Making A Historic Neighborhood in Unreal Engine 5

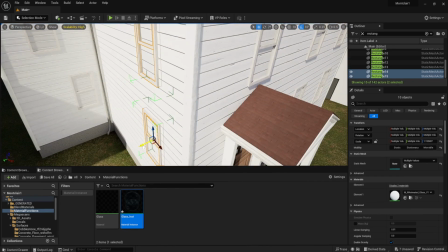24:24 Again, I'm under the assumption that it has not changed since it was built in 1875, or at least it was at this state in 1928,
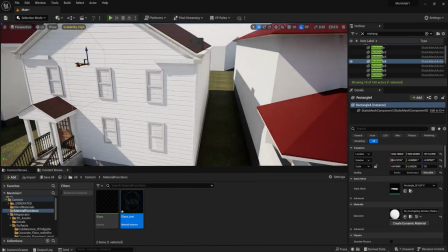24:32 and I think it's quite likely. Though there are other houses here where there was some renovations and additions later on in their life,
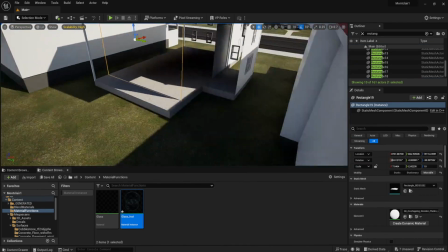24:40 so I made the decision to adjust some things and guess what it might have looked like back in those days.
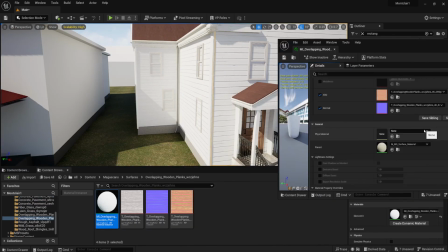24:47 Now, what I didn't show you here is that I decided to import another Blender model originally for the window frame,
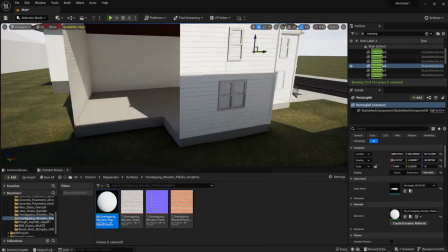24:54 and that just kind of made my original house here that I worked on kind of disappear and go away.
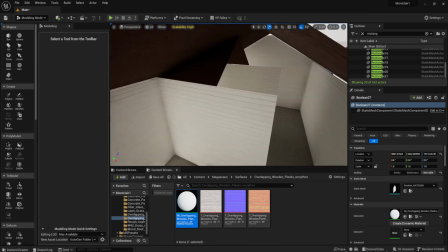25:00 So then I had to quickly rebuild it myself, but this time I just used planes instead of the actual Blender cube, basically.
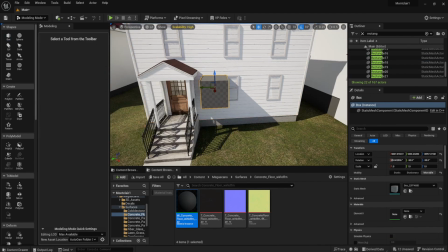25:08 So every wall is a single plane, and that's why there's a lot of light coming through now.
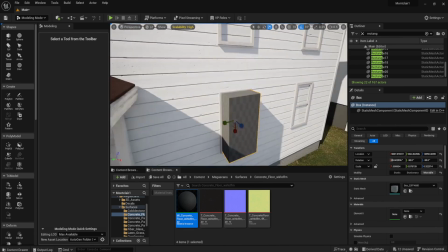25:14 So now using the Boolean mode, I make all these cubes inside the window frames,
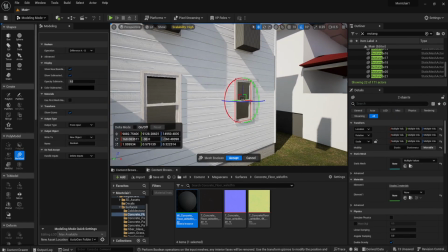25:21 and then I basically scoop out a hole in all these planes to make openings for all the windows, as you can see here.
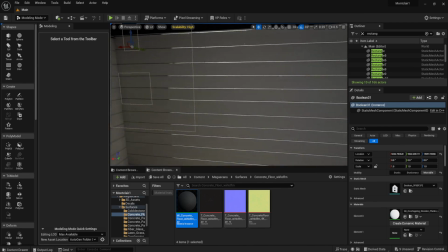25:29 Looking around, I can see that there's a whole lot of light going through the walls here.
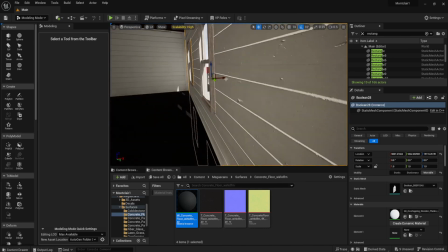25:35 So what I did to combat that is I duplicate it by copying and pasting it
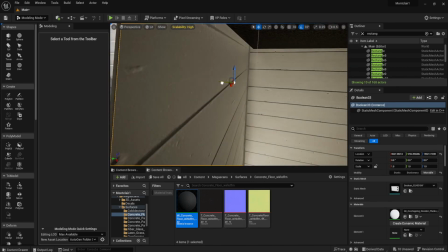25:41 and moving it slightly inwards and changing the inside wall texture to concrete to make it a dark texture.
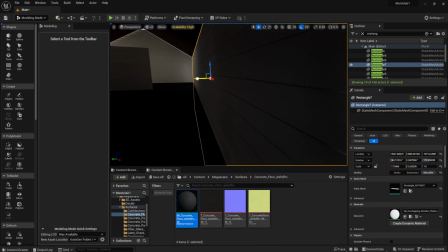25:49 This in turn made the house, the inside of the house at least, from the outside look incredibly dark.
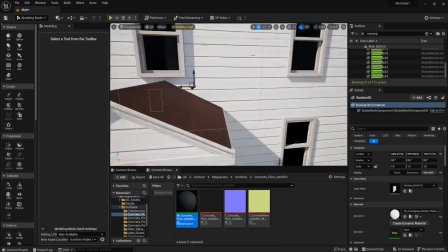25:55 So I'm not sure if this is going to be that effective or is it going to be that realistic.
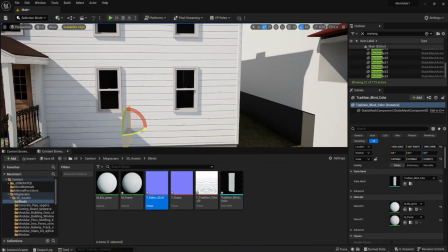26:00 I might change it in the future. So then I got another CG Trader model of drawstring blinds,
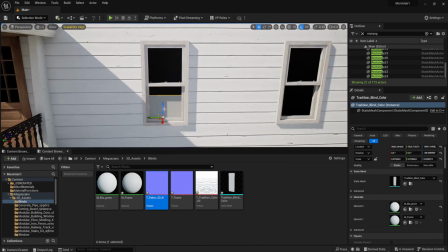26:07 which are basically the blinds that were used on all these houses back in the day, from what I could tell from my pictures here.
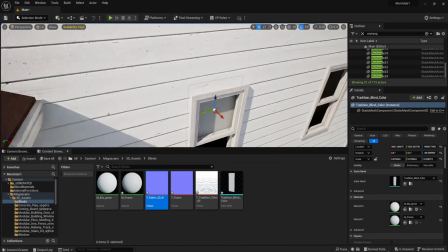26:14 They all look the same. They're all pretty much in the exact same position. Though for some windows and for some rooms,
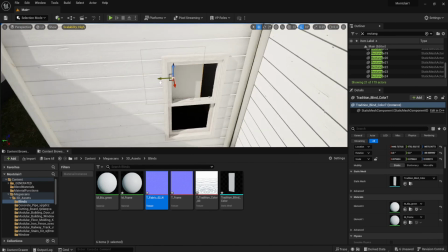26:20 I decided to close the blinds just to make some more variety for this house, you know, make things a bit more interesting.
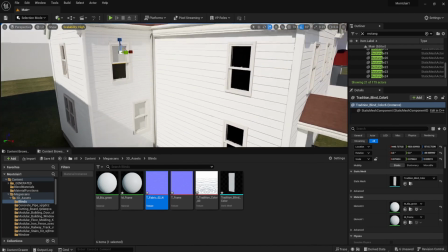26:27 So I'm thinking maybe in the future, once I'm completing this animation,
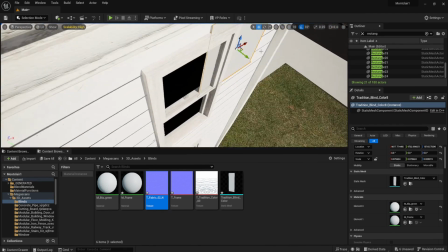26:32 I might add like some furniture or some static photos
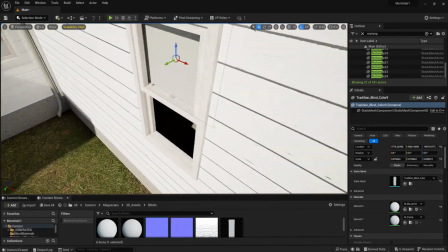26:37 of rooms basically and put them into those window spaces to make them look more lived in,
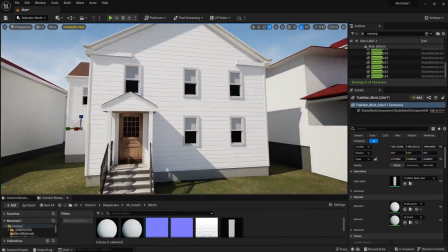26:42 because it looks incredibly dark at this point.
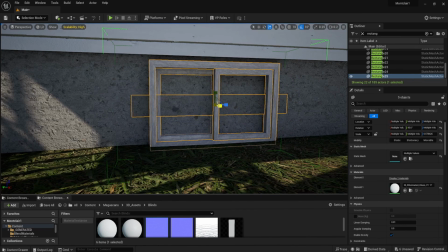26:45 And now, as you can see, this is me scaling that grouped window, and the actual glass does not behave the same way, so that's a bit annoying.
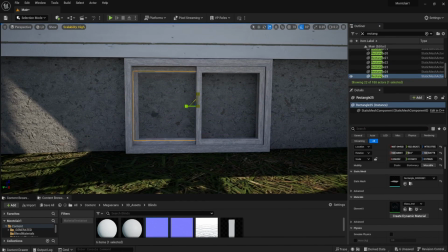26:53 So I have to Shift-G to ungroup it, and then scale the glass pane individually, and then group it again.
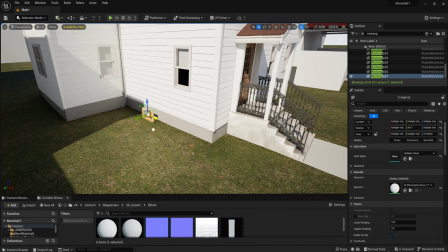27:00 So this is going to be the windows for the basement level, and I just very simply copy and paste them in here,
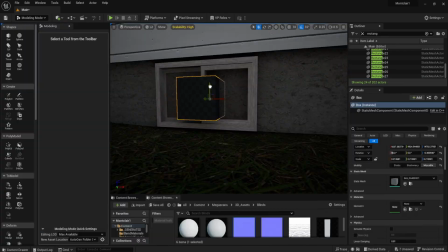27:06 and put them everywhere where I can see them from the pictures to make them look pretty realistic,
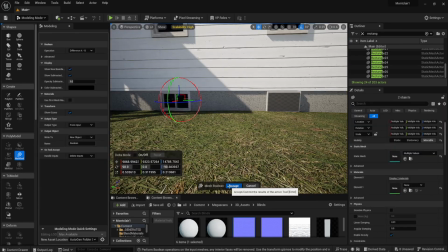27:12 and Bob's your uncle. I get those cubes again, and I scoop out the windows.
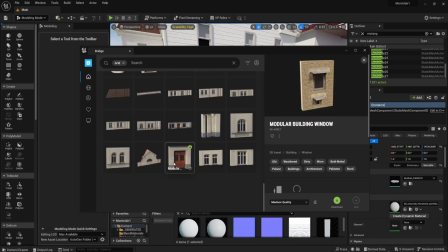27:18 Now, what am I looking for here? I'm looking for a grid.
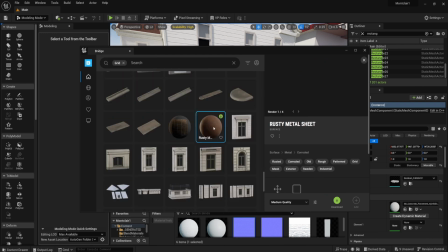27:23 That's right, because I think, yeah, there is a certain metal grid that's on the corner here, so I found a metal sheet texture, and I put it on there, and I adjusted the lightness,
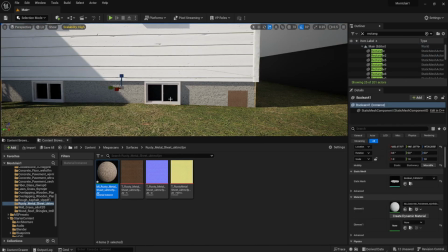27:33 and it looks pretty close to what it is in real life. I'm not really fussed with making it look completely true to life, because you're not going to be focusing too much on it.
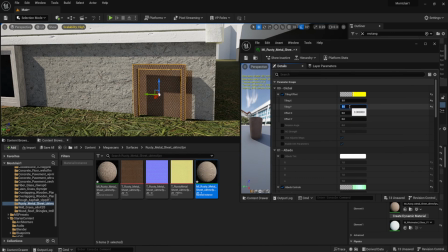27:41 And I think this might be the final touch of this house right here.
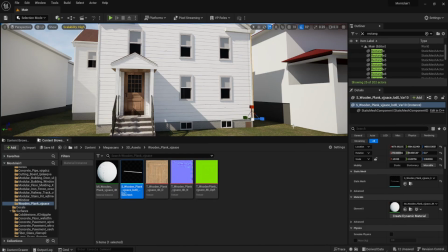27:47 I think it might be. Though no, it isn't.
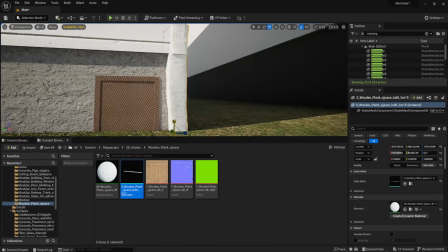27:53 This is my very, very fancy, very
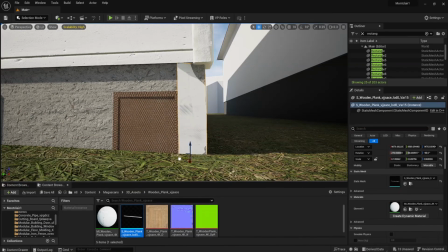27:58 finagly way of making the corners of the basement concrete level less sharp.
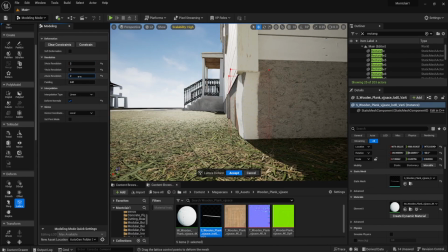28:04 So I took that wooden plank that you see along all the corners of the house, and I squished it down. And then I basically molded it to better squeeze the concrete here.
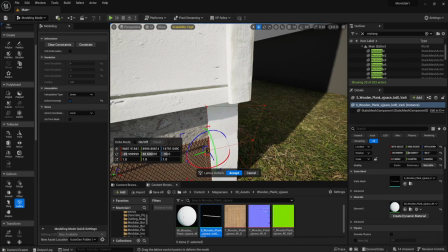28:15 And then I'm gonna change this texture to the concrete texture. And now these corners will look a lot less unrealistically sharp. As you can see, it looks a bit rough around the edges here. I think that looks more realistic. I found another way to go around this later on.